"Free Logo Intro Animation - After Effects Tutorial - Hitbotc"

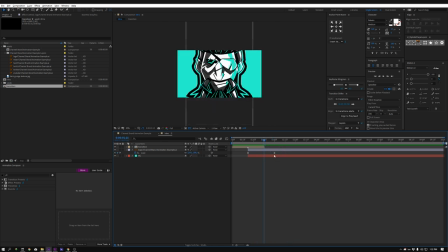(10:24)
shorten the speed of this keyframe so it just it goes a little faster because we want everything to feel good so that that right there feels pretty good
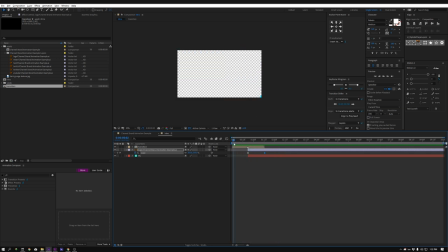(10:34)
to me and yeah I like that all right now that we have this logo scaling down the way that we want we want to add some movement so that we can have the logo move over and the text right here so let
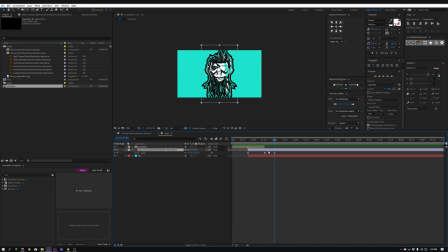(10:50)
us select the logo layer and we're going hit P for position and we're gonna say at the two second mark I want you to animate over right there we're gonna select these and we're gonna hit
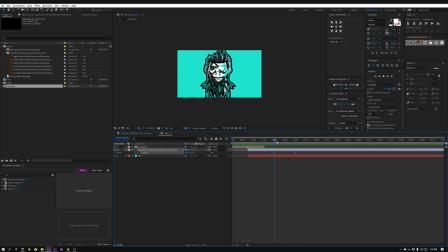(11:04)
easy ease on them again just kind of gives it a slick little slide over so here's what we got going on looking good and we're going to duplicate this transition and we're gonna move it over
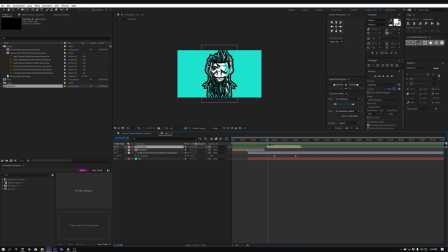(11:20)
and right there it's gonna do that again so let's do one thing that we're gonna take this and we're gonna flip it so we're gonna take this transition hit W for rotation and completely flip it around that way the animation comes from the left instead of the right to add a little bit variety
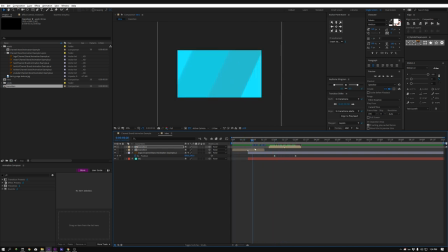(11:37)
and looking good so right here I want to bring in our text layer so I'm going to jump up here select the text that I created earlier
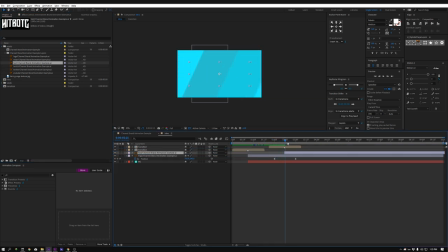(11:52)
move this guy over to line up with the transition and BAM there we go so let's bring this guy where we want it so it's going to exist a little like that
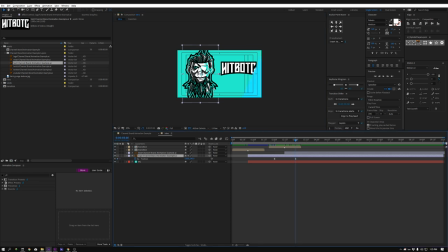(12:08)
good maybe maybe let's move this guy a little over so we're gonna go back to this position move it a little bit over that looks good that way we can just make our text a hair bigger so now that's a little bigger looking good
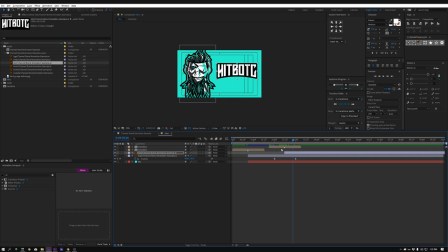(12:27)
and so let's watch that animal the logo comes down text is there awesome now something that I did in the original video is I had a different background when the text was up here.
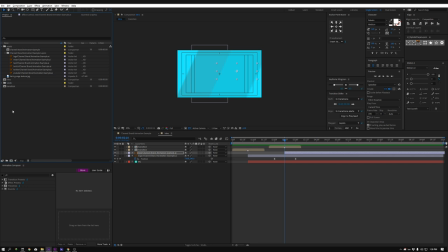(12:42)
So I'm going to show you how I did that. So let's jump up here and grab this dark grunge texture.
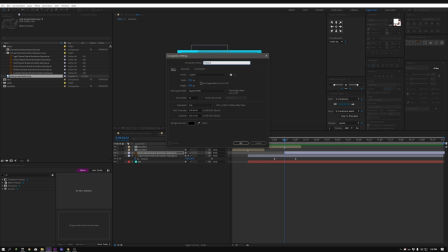(12:48)
So I'm going to hit composition, new composition. I'm going to call this one texture. We're going to have this be 10 seconds is fine. Click OK. And I'm going to bring this texture down. So this texture is way bigger than HG. That actually works to our advantage.